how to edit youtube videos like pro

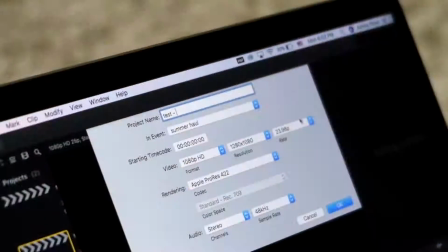[4:02]
I test out every new song that I download just by creating an empty new project in Final Cut,
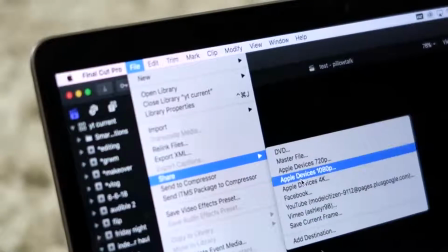[4:07]
dragging the song in there, exporting it to YouTube as a private or unlisted video, and then once it's uploaded to YouTube,
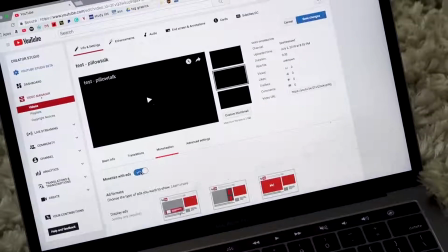[4:12]
I turn on monetization and see whether it's been flagged. If the monetization button still stays green, then we're all good to go, and I always like doing that before I actually start editing a video because I edit to the music, and then if I upload the final video and I find out that it's been copyright flagged, then I'm just fucked. Next up, let's jump into some actual details of my workflow. So a lot depends on whether the video is a talking video like this, or whether it's a lookbook that's more music based with a voiceover. If it's a talking video, my first step is to sync the audio and the visual. I record on an external mic, which this is gonna sound awful when I pick it up, but bear with me.
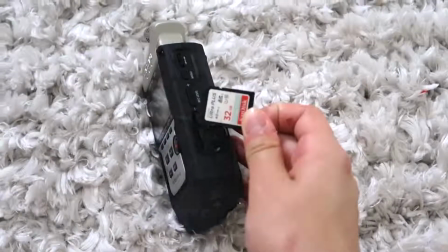[4:45]
So this is what it looks like. It has a separate SD card, so I have to import those files separately and then manually sync them. I should put this down because my voice probably sounds really ridiculous from that angle. In order to sync them, I create a compound clip, which is a super useful technique that a lot of people don't talk about.
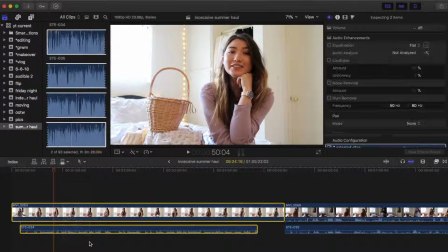[4:59]
I just discovered it maybe like 6 months ago. You just highlight the clips that you want to combine, go to File, New, Compound Clip,
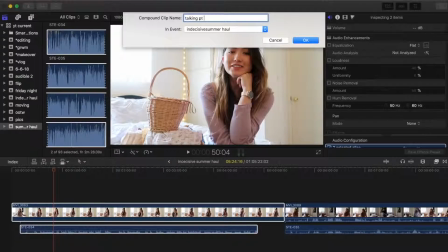[5:05]
or I set my keyboard shortcut to G, so I just press the G button, and then it'll combine all those clips into their own separate clip.
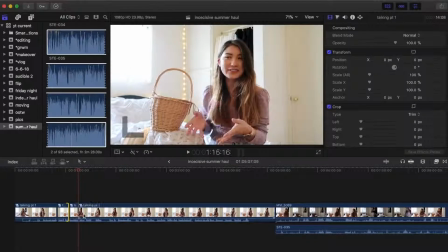[5:10]
So for example, I can chop up this clip of me talking, and I won't have to cut through the audio and the video and resync them every single time. It just works like it's one clip. After that, I do a rough cut of the video. If it's talking like this, obviously just chopping up the talking and putting them all together in the timeline. If it's a lookbook, I'll just go through all the footage and cut up these little nubbits of modeling where I don't look super awkward.
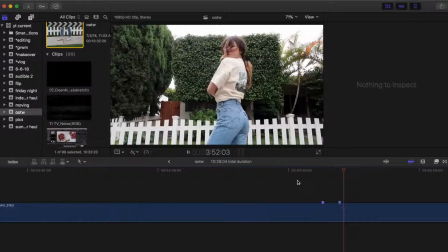[5:31]
So I'm left with just a timeline full of potential modeling clips that I'd want to use.
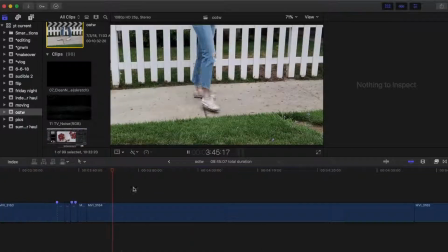[5:34]
This part of the process takes fucking forever, but it's also pretty chill because normally I'll turn on some music since the clips don't have sound.
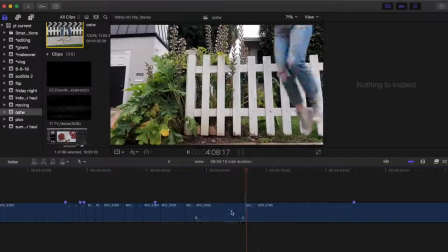[5:40]
Also in that time, to multitask, sometimes I'll go through SoundCloud and start listening to music that I want to be in the background of my lookbook while I'm doing this initial cut of the modeling clips.
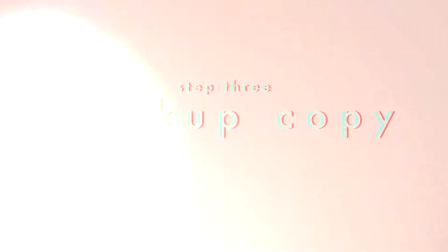[5:48]
After I have a rough cut of all of my potential clips, what I like to do is make a backup copy of the entire project.
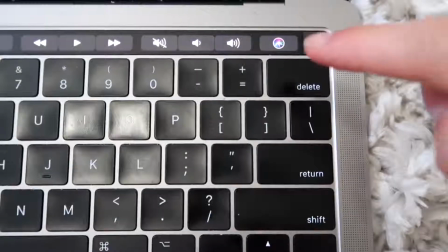[5:54]
That way I can feel a lot more confident in deleting any of the clips that I don't want, because if I do change my mind and I feel like I wanted this vlogging clip or a segment where I said something and I want it back in the video,
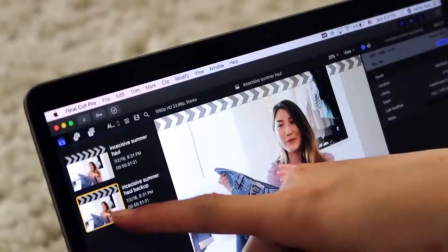[6:03]
but I don't want to have to search through hours of footage to find it again, I can just go to that backup project and drag the pre-selected clip into my video.
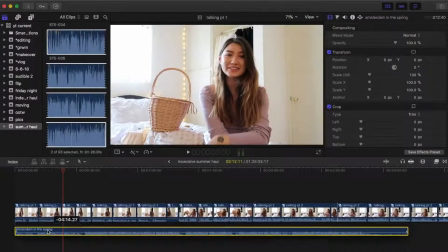[6:08]
At this point, I'll do the music, so as I do a finer cut, I have a better feeling of the final vibe and the beats of the video. Also, when I'm doing a talking video, it is so dry without the music, so normally I get really discouraged watching my rough cut and I really hate it. And then I add the music and like it's a little more entertaining and I hate myself a little bit less.
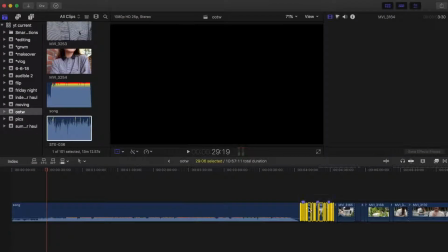[6:25]
If it's a lookbook, obviously the music is really important, and I'll just drag my clips from that rough cut on top of the music and time everything to the beat.
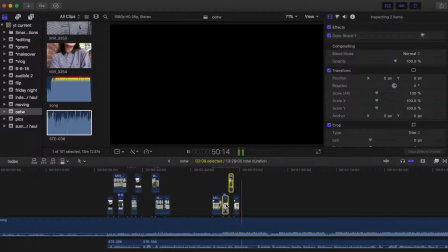[6:31]
If I have a voiceover though, I'll also key down the music and add the voiceover at this point, and then I'll try to sync the modeling clips to match what I'm talking about in my voiceover. Here are a couple of the effects that I use in my lookbooks and my videos in general. The first one is this box or like frame within a frame effect.
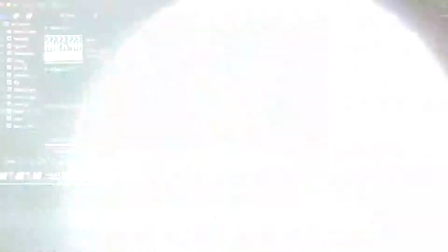[6:46]
This is one of my favorite things to do, and I think it really spices up the video a little bit. It's honestly really simple. You just want to layer 2 clips on top of each other.
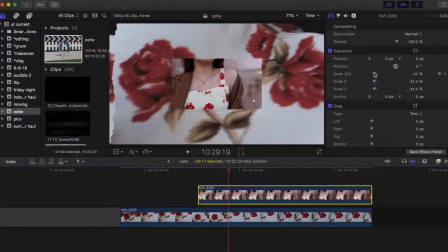[6:53]
So they're on top of each other here in the timeline, and then take the top clip and scale it down a little bit to whatever size that you want.
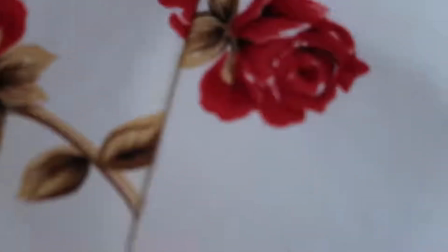[6:58]
Normally the front clip is going to be me in an outfit, and then the background is going to be some B-roll that I took of my surrounding location, like a close-up of flowers or the sky or something like that.
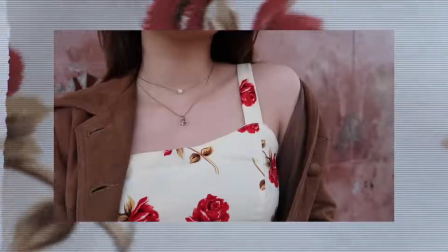[7:07]
I try to match the vibe and the colors of the background clip with the foreground clip.
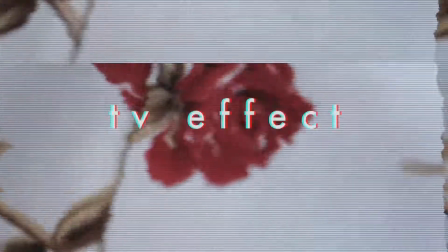[7:11]
Another effect that I use is this TV effect, and that's something that I used to use in all of my intro segments,
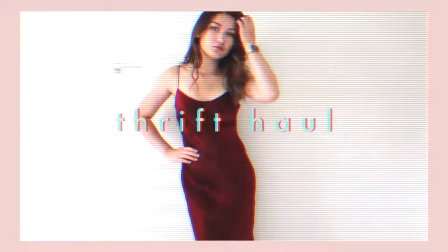[7:16]
and it's something I like to use in my lookbooks, especially in close-up shots or things that are less detailed to give it a little bit of a retro vibe or something
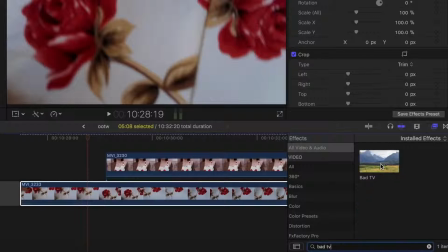[7:22]
like that. So I just go into effects, search bad TV, and then you drag that over the clip. You can play with the amount, the type of static.
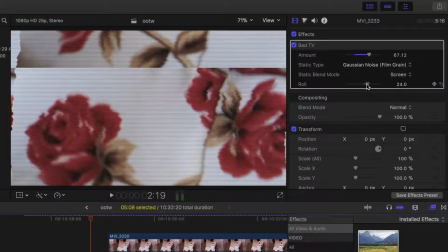[7:30]
A technique that I use for intro clips or transitions sometimes is the roll, and that basically creates this like double exposure look.
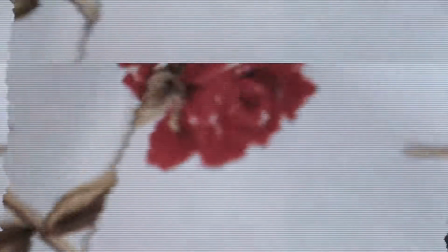[7:36]
It does make the image a little bit harder to see, but I like that for like close-up shots, or if it's just kind of a boring shot, you can use that to change things up. And low-key, these effects also help hide any like failed cinematography moments. I also use this effect sometimes to make this little like TV glitch transition effect.
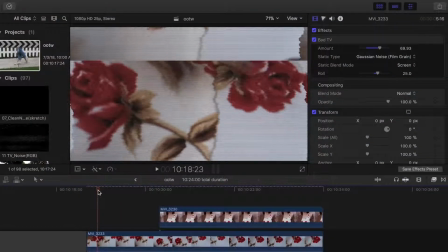[7:50]
I do this manually by cutting up the clip that I want into multiple little pieces near the beginning or end, wherever I want the transition to be.
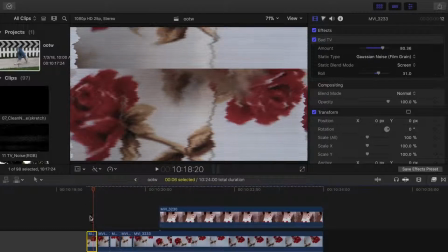[7:57]
And for each clip, I give it a different amount of the bad TV effect, and I give it a different roll.
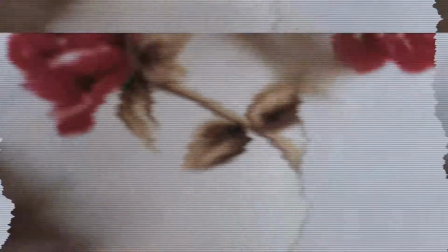[8:05]
So once we're done, it looks like this image has a little jumping around glitch effect. Also, because I am fiending for that vintage aesthetic apparently, something else I do is I have these grain effects.
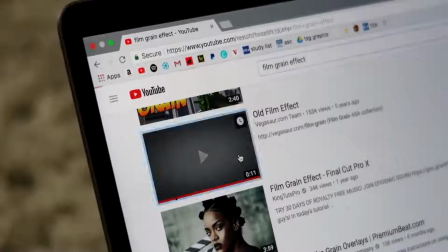[8:16]
You can search on YouTube for just like a grain overlay, and then you can download that. You drag it over your video, and normally they'll have a black background.
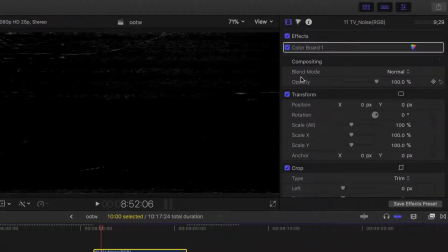[8:22]
So to make it transparent, you're gonna go to compositing, blend mode, and then we're gonna do add.
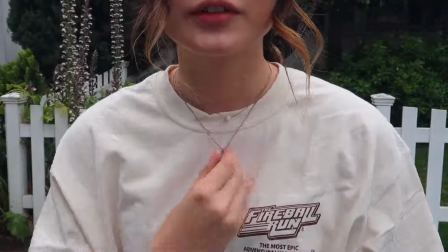[8:28]
And that'll get rid of all of the black and just leave you with that white grain effect. Next up is color correction.
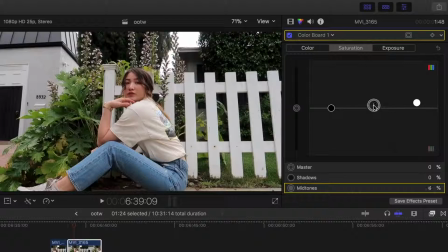[8:33]
For my outdoor shots and lookbooks, the color tends to turn out pretty well, so I'll just do something super basic. Normally I'll turn up the saturation a little bit, bring the highlights up.
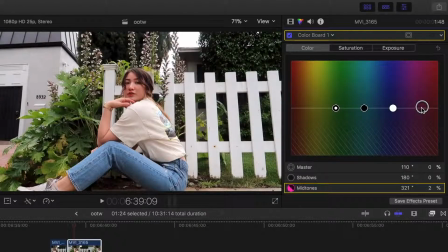[8:41]
Sometimes if I want a little bit more of that vintage aesthetic, I'll also add a little bit of pink in the color correction. And then for indoors, because my camera is a little bitch sometimes indoors, I'm gonna show you guys on my last video,
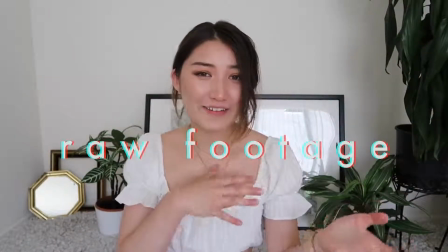[8:53]
these clips actually came out really, really dark because I was filming for like 4 hours.
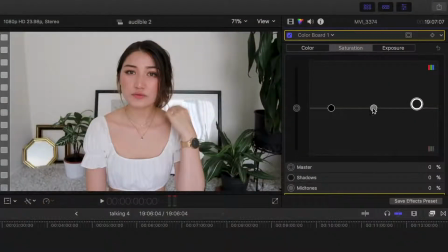[8:58]
So by the end of it, like the sun was setting. I started out by adding a basic color board, just turning up the highlights and the saturation a little bit.
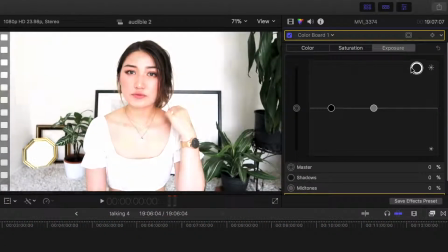[9:07]
I wanted the white background to appear really white, but I couldn't turn the exposure up too much without blowing out the details in my skin.
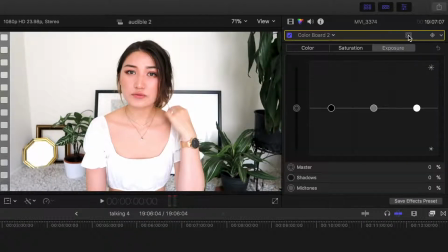[9:14]
Then I created another color board, and I did something called a color mask. So
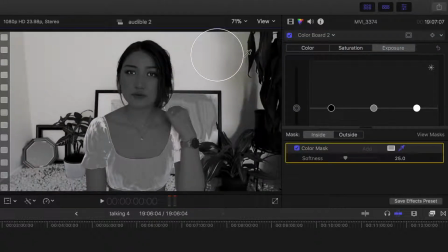[9:18]
I just dragged the eyedropper over the white tones in the background, so my color correction will only affect those white tones,
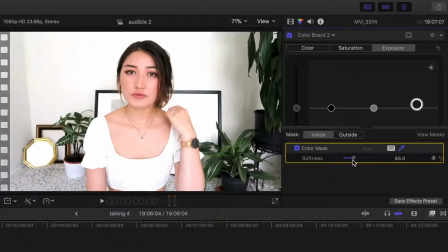[9:24]
and then I turned up the exposure a lot more, and that helped me brighten up the background without affecting my skin. And then because I still wasn't satisfied with that, I went back with a fourth color correction. This time I did a shape mask, and then outside the shape mask, I also turned up the brightness so that I got rid of this kind of dark vignette around the sides and brightened up just the outsides of the frame. Lastly, after I'm done with all of that, I'll cut my intro. And doing the intro is honestly my least favorite part of any video. It sucks because at that point I'm just like really over it and I want to get out. But the intro is really important in giving your viewers kind of a preview of what's going to happen in the video so they know they aren't wasting their time.
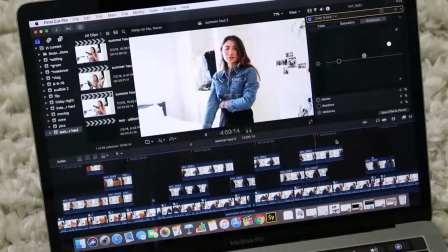[9:58]
So normally I'll just go through the video and pick out my favorite clips and the most aesthetic looking stuff and copy and paste that to the beginning of the video where I time it to music and then add a title.
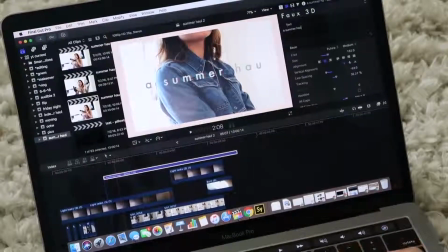[10:06]
And then normally I'll add some type of effect over that, whether that's the bad TV effect or grain or something just to distinguish it from the look of the rest of the video.
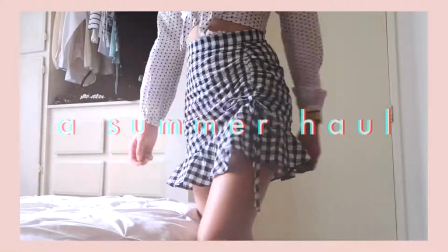And then there we go, that is the intro, which normally takes me like an hour to do. It's really obnoxious. If it's like a thrift haul, for example, and I'm trying not to give away too much of the video, I time it to that song called June Gloom, and it has this bit where it goes like,
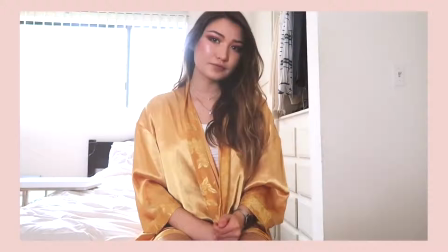[10:31]
I'll like play it here. It's like really fast, so I try to sync it to that sound effect,
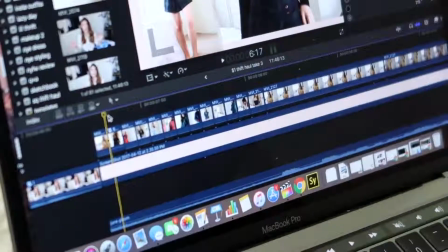[10:38]
and I basically do a supercut of all of my clips but make them really, really short, so they kind of just flash by your eyes and you're like, wow, there is so much content in this thrift haul, but I can't quite see what it is. I better keep watching.
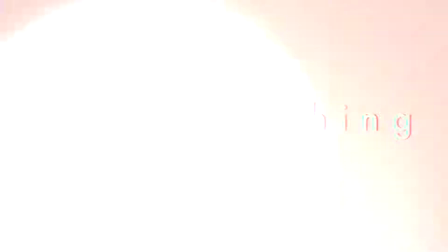[10:48]
And that is pretty much it. After that, I'll normally watch through it a couple more times because I always make like dumb errors.
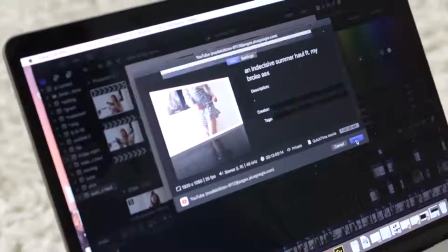[10:53]
I have like typos, or I have a cut that could be a little bit neater, and then I export it to YouTube, and she's ready to go. One big tip that I have before I leave, if you're thinking about getting into editing at all, I would highly, highly recommend customizing your keyboard shortcuts. Basically, there are a ton of different functions in Final Cut. It's a really complex program. All of them you can access through the menu options at the top, or they have keyboard shortcuts.
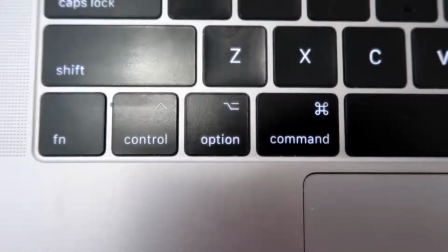[11:14]
But most of them either involve pressing Command, Control, or Option and another key, and I just find the combinations really hard to memorize.
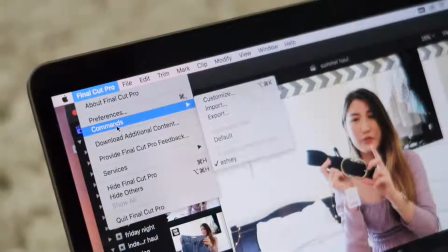[11:20]
So what I did, I went to the Command section, and then you can click Customize.
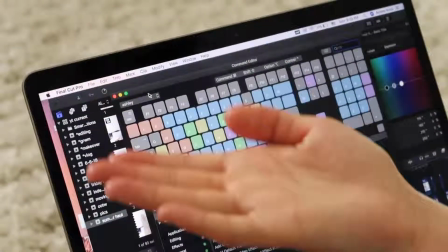[11:25]
In this menu, you can pretty much set any function that you want to do in Final Cut and just assign it to a single key, so it's so much easier to access instead of going through all the menus. You just smack one key and you're ready to go. This honestly saves me so much time, like hours and hours while editing, so I would definitely recommend taking a couple minutes to set that up. That is all I have for you guys today. Sorry this was a little bit fast-paced and a little bit more advanced. I'm kind of assuming that you guys have a basic knowledge of editing, but if you guys are new to this and you want much more professional and much more cohesive tutorials on how to edit, I would definitely recommend checking out Skillshare.
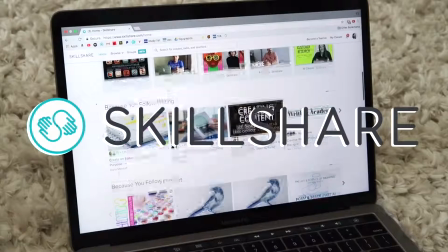[11:54]
It's an online learning service where they have tutorials like this, but like way better, about anything that you want to learn, from like languages to photography to editing.
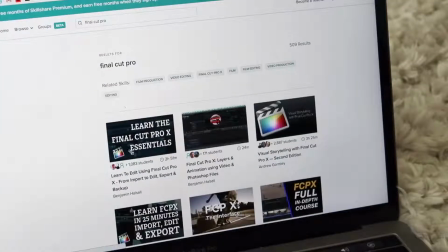[12:02]
They have a really great 2-hour long walkthrough of all the basics of Final Cut.
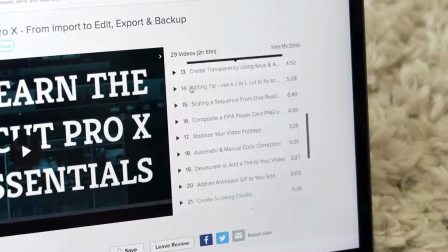[12:05]
The tutorials are also broken down into chapters, which is so awesome, so you can just skip to whatever skill that you want to learn, or you can watch the whole thing through if you want a really cohesive introduction to editing.
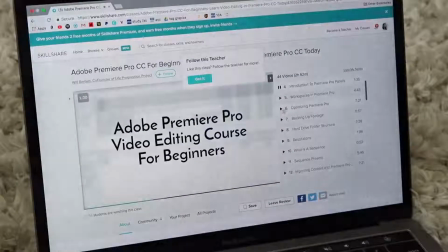[12:14]
And they also have some great tutorials on Premiere Pro, which I should probably watch because Premiere Pro still confuses the heck out of me.